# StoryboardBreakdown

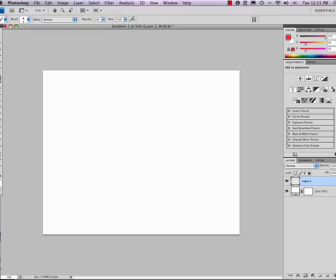[0:01]
All right, let's go ahead and break down in storyboard a very simple animation. I'm going to start off, I've got a ball sitting there and it's on the ground. And we'll be using the ball rig for this animation. And so I just make a quick little thumbnail, storyboard there, and I say that's going to be frame one.
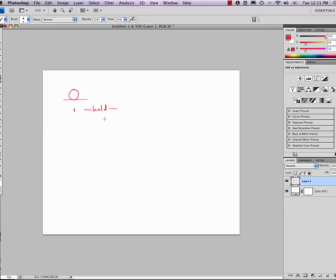[0:21]
And now I want to put in a hold until frame 60, which might sound like a lot. but that's only two seconds, and so we've just basically got a two-second hold here where the ball isn't going to do anything.
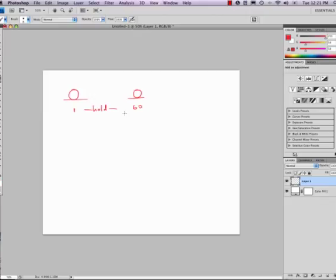[0:36]
That'll give our audience a chance to adjust to what it's seeing and kind of get comfortable with the action. Then I'm going to have a little bit of anticipatory upward movement because he's going to go into a squash.
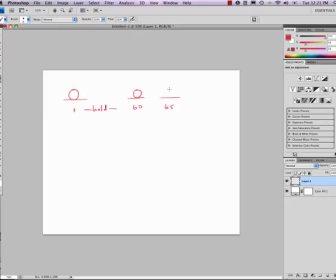[0:51]
And so I'm going to put in a rough time in here of 65, and I'll draw him in that little upward movement. and then he's going to zip down into a squash here.
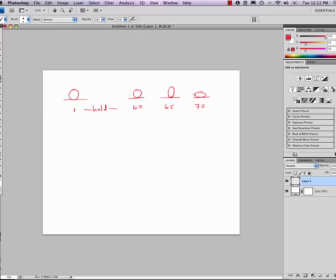[1:10]
But now I'm going to go into what we call a moving hold. I want him to actually continue to squash out over, let's say, I don't know, 8 or 10 frames. And that will, let's say, 10.
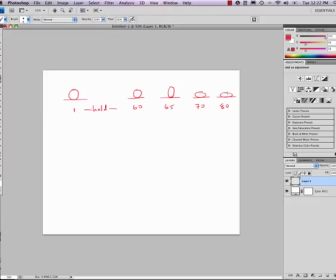I'm going to write here, moving hold, so that he's going to continue to squash, but not very much.
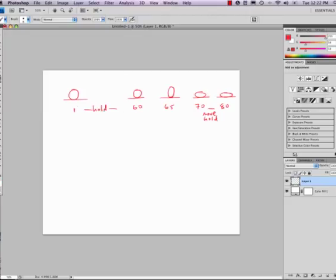[1:41]
He's not going to do a solid hold. This is just a non-moving hold, and this is going to be what we're going to call a moving hold. Then, he's going to come out of that moving hold and go into his up position.
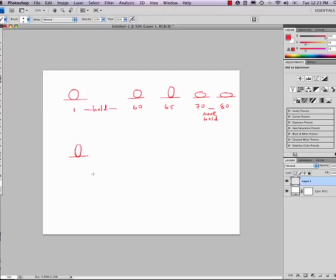[1:59]
Okay, and so that's going to happen pretty quickly, let's say three frames, and then he's going to hit the top of his arc up here,
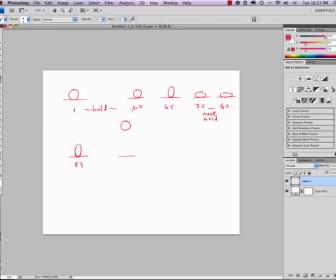[2:15]
and let's say, let's go ahead and put that at, oh, I don't know, let's say 90. Then he's going to land and
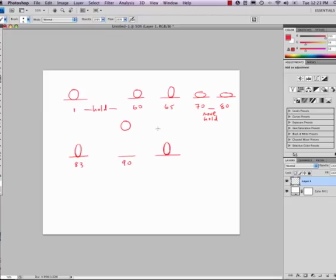[2:34]
we can even have him kind of stretch down for the landing on let's say 97. And then he's going to squash when he lands pretty quickly.
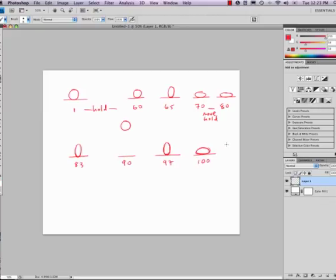[2:49]
So let's say 100 and then he's going to pop back up 103.
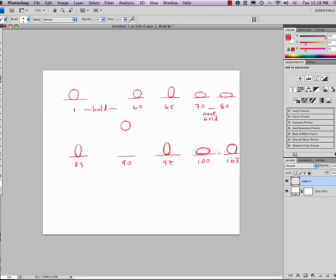[3:02]
Now, just as we gave the audience a little bit of time here at the beginning to see that the animation had started, I'm going to give them a little time at the end with just another non-moving hold to get used to the idea that the animation has stopped. So we'll add in another, let's say, 30 frames or a second.
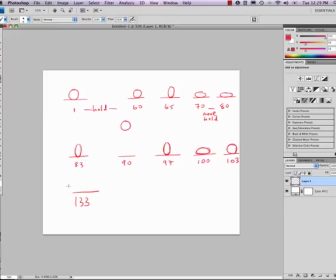[3:19]
So 133 and just a static hold there. Hold. Okay, so now as you can see, we've got 1, 2, 3, 4, 5, 6, 7, 8, 9,
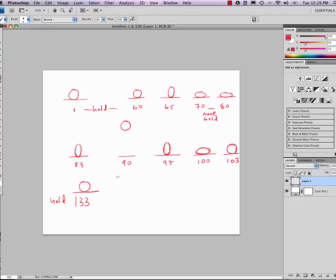[3:36]
10, 11 keyframes and 11 storyboard frames just for this very simple animation. But you'll see how important it is to understand this breakdown before you start animating in Maya so you don't get lost.